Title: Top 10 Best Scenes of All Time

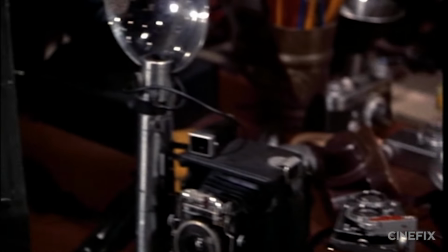0:00 What makes a great scene? Is it in the performance, the writing, the cinematography? Is it in the boldness of the filmmaking or the fearlessness of the theme?
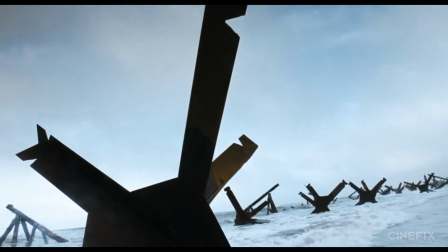0:06 Is it in how directly it grapples with the human condition? We watched a metric buttload of favorites and made a list to find out.
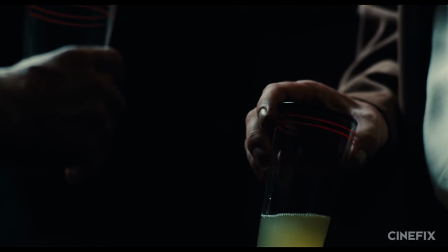0:13 These are our picks for the top 10 movie scenes of all time.
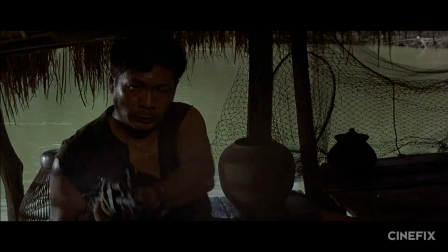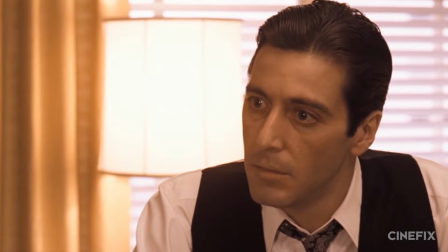0:24 Kicking us off at number 10, let's look at some of the scenes showcasing the explosive talents of actors plumbing the very extremes of the human range of emotions.
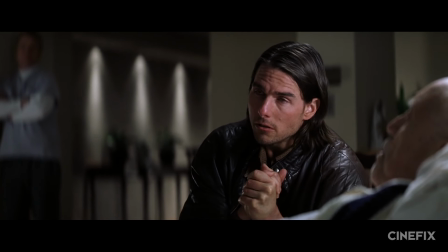0:32 We're talking about scenes like Tom Cruise's final confrontation with his dying father in Magnolia,
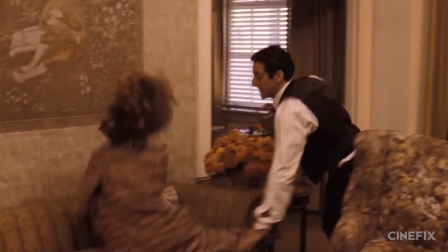0:37 Al Pacino's violent outburst about his lost child in The Godfather 2, and his court scene from Sin of a Woman,
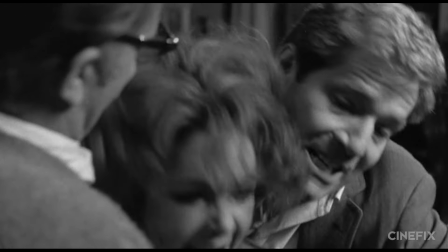0:42 the secret about the son from Who's Afraid of Virginia Woolf, the beating of Patsy from 12 Years a Slave,
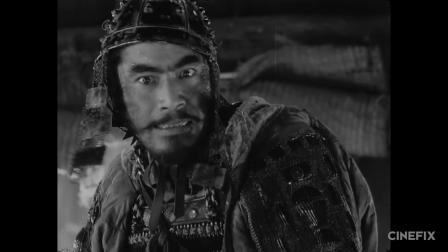0:48 Kikuchio's discovery of dead samurai armor from Seven Samurai, and, of course, our number 10,
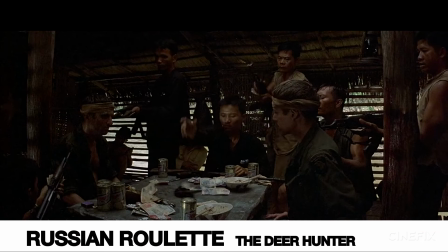0:53 the Russian roulette scene from Deer Hunter.
Oh, yeah.
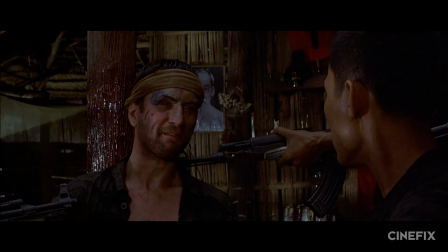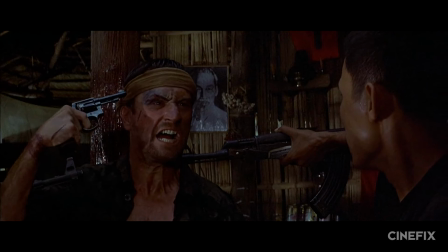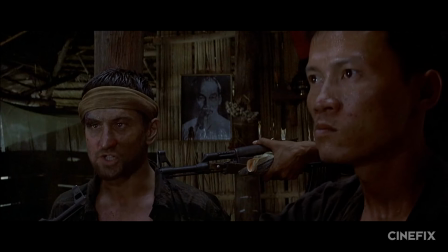1:08 It's a simple master, a couple close-ups, and a few different over-the-shoulders for each important relationship,
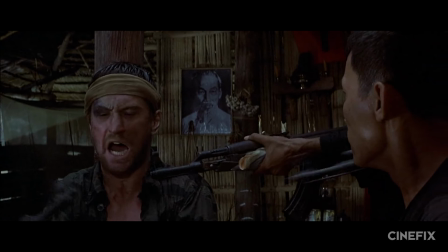1:13 but what most of those over-the-shoulders are highlighting is DeNiro's incredible dynamic with his captor.
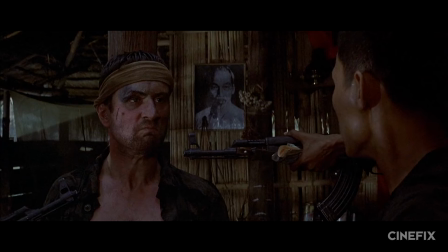1:18 I'm not sure if there's ever been a better example of genuine hate and rage on screen than his performance
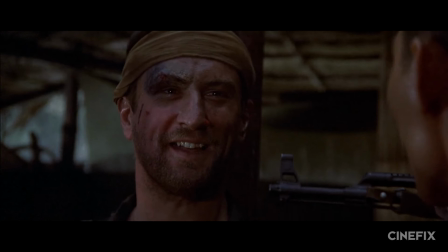1:23 here as he marches up and down the spectrum of expression from fear and hatred to manic support.
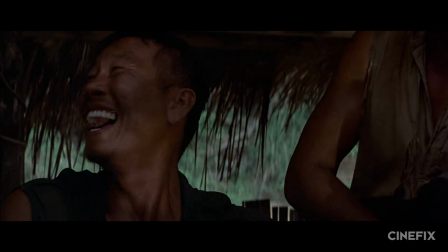1:28 The stakes are life and death, but the potential payoff is 3 chambers of salvation,
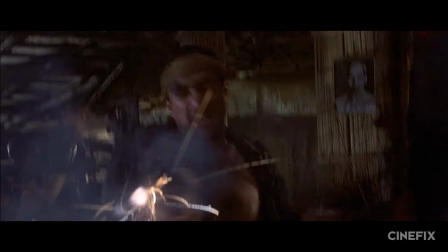1:32 and DeNiro's character perfectly channels his madness into destabilizing the situation just enough to take control and bring the two of them to freedom.
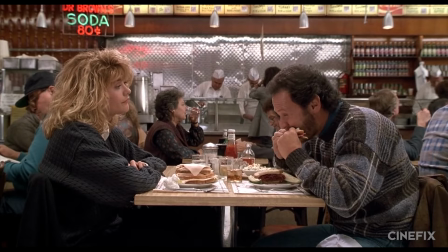1:40 Next up, at number 9, we're thinking funny. But not just in terms of most laughs per minute, we're looking for some artistry, vision, and standout creativity with our humor.
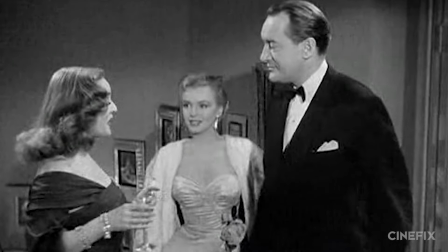1:48 And that's probably something like All About Eve's party scene, Some Like It Hot's final boat getaway,
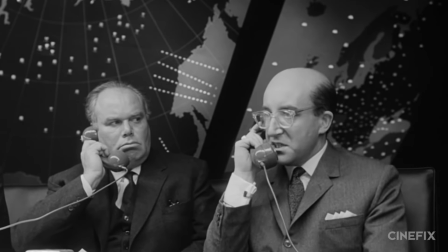1:53 When Harry Met Sally's diner scene, Dr. Strangelove's phone call with Dimitri, or Monty Python and the Holy Grail's Black Knight.
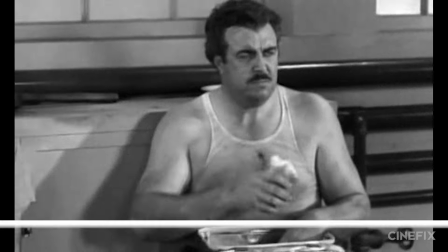1:59 But our favorite funny scene is actually Modern Times' automatic feeding machine.
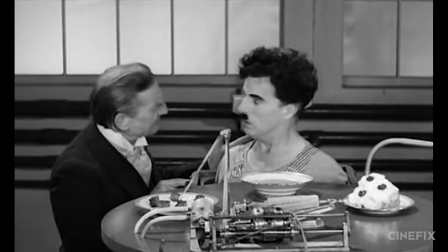2:08 This is a brilliant showcase of visual comedy and pacing.
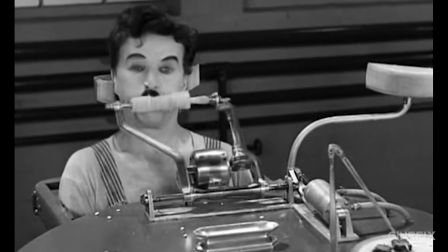2:11 It pairs the hysterical reactions of Chaplin's tramp with the inanimate comic timing of a feeding robot gone haywire,
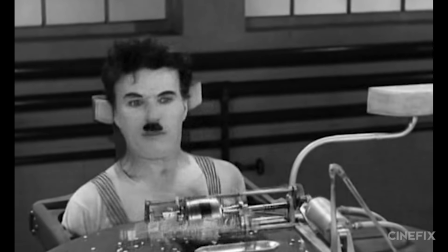2:17 brilliantly imbued with different personalities for each of its functions. One of the funniest moments is watching Chaplin stare down at the demonic corn feeder with a look of abject terror,
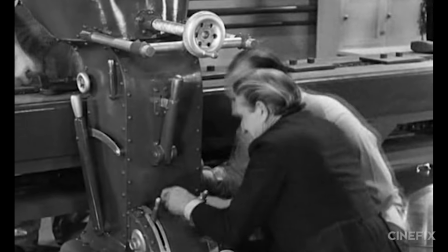2:26 only to be greeted by the gentle dabbing of the serene face wiper. Of course, when that's all said and done and it seems like the scene is over, the engineer tells us,
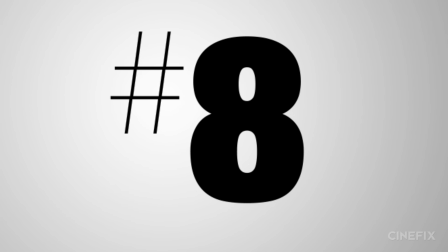2:36 following up at number 8,
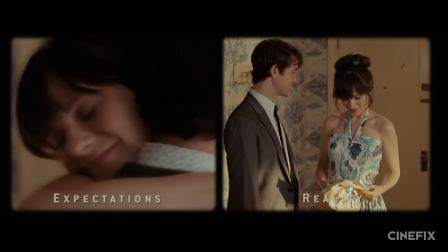2:38 we're going to spend some time marveling at some of the one-of-a-kind set pieces that deliver on the promise of their premise so specifically and with such immaculate marriage of
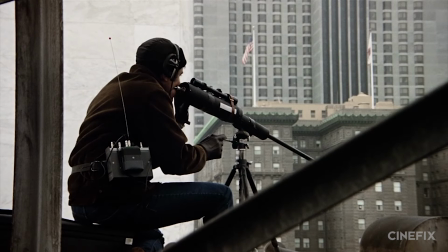2:46 craft and storytelling that you can't help but see the unique potential of cinema realized in a single scene.
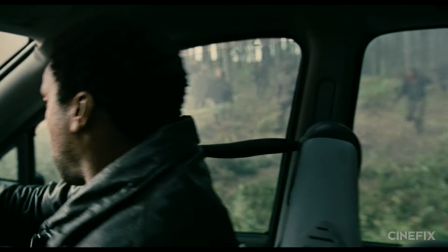2:51 Children of Men's Car Ride Wonder combined fever-pitched tension with unparalleled choreography.
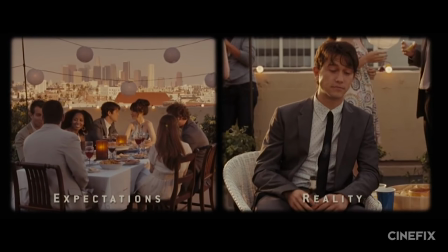2:56 500 Days of Summer's reality versus expectations is one of the best examples of the power of juxtaposition ever shot.
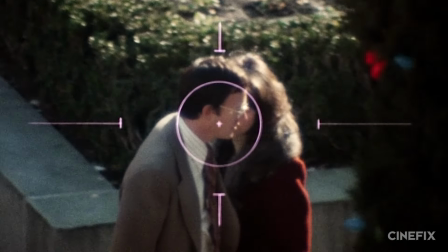3:02 The Conversation's introduction builds a mysterious piecemeal narrative around sound and the lack thereof.
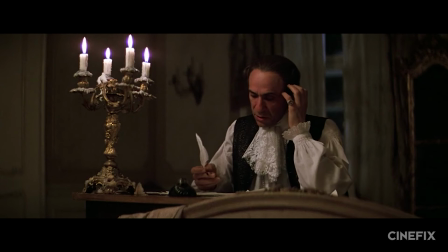3:07 Whiplash's finale was visual jazz, and Amadeus's transcription of Confutatus brought Mozart's creative process out of his head and onto the screen.
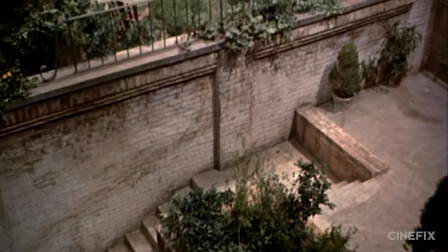3:15 But for our number 8, we think that Hitchcock's opening of Rear Window takes the proverbial cake.
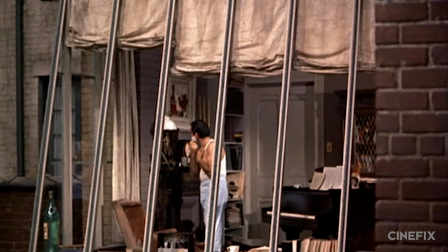3:24 Quickly establish the personalities, dynamics, and conflicts of all L.B.
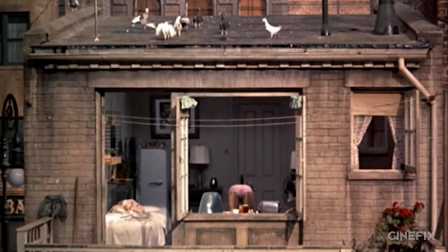3:27 Jeffries' neighbors in a few brief, beautiful shots, and you've got one of the best examples of efficiency in visual storytelling ever shot.
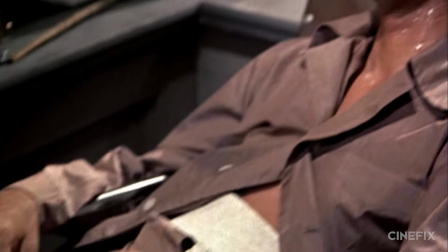3:35 But follow it up with a quick tour of his apartment, delivering every bit of relevant exposition in under a minute, all without any clunky lines like, "Hey Jeffries, remember when you broke your leg?"
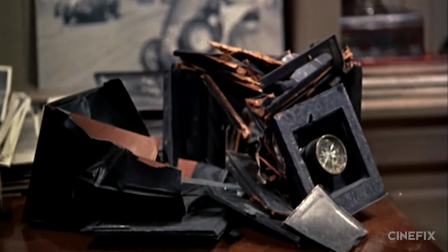3:43 "Why yes, Lisa, I was there when it happened." And you've got the makings of a world-class clinic.
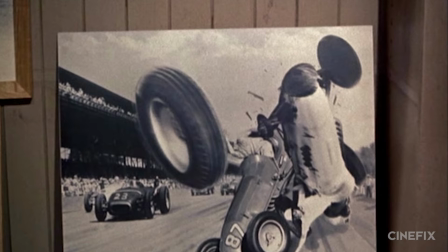3:48 But this is more than just a well-staged tour through a beautiful city block set.
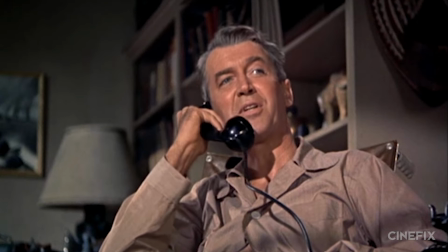3:52 Hitchcock's use of camera angles and movement immediately establishes the voyeuristic, limited perspective of the film.
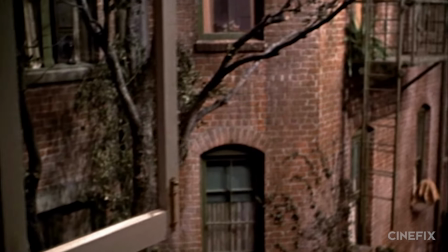3:57 Less than 4 minutes later, without a single word spoken, we are intimately familiar with the world our story is about to take us through.
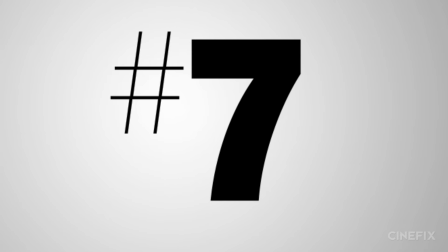4:04 At number 7, we've got some superlative scenes that aim to absolutely wrench your heart out.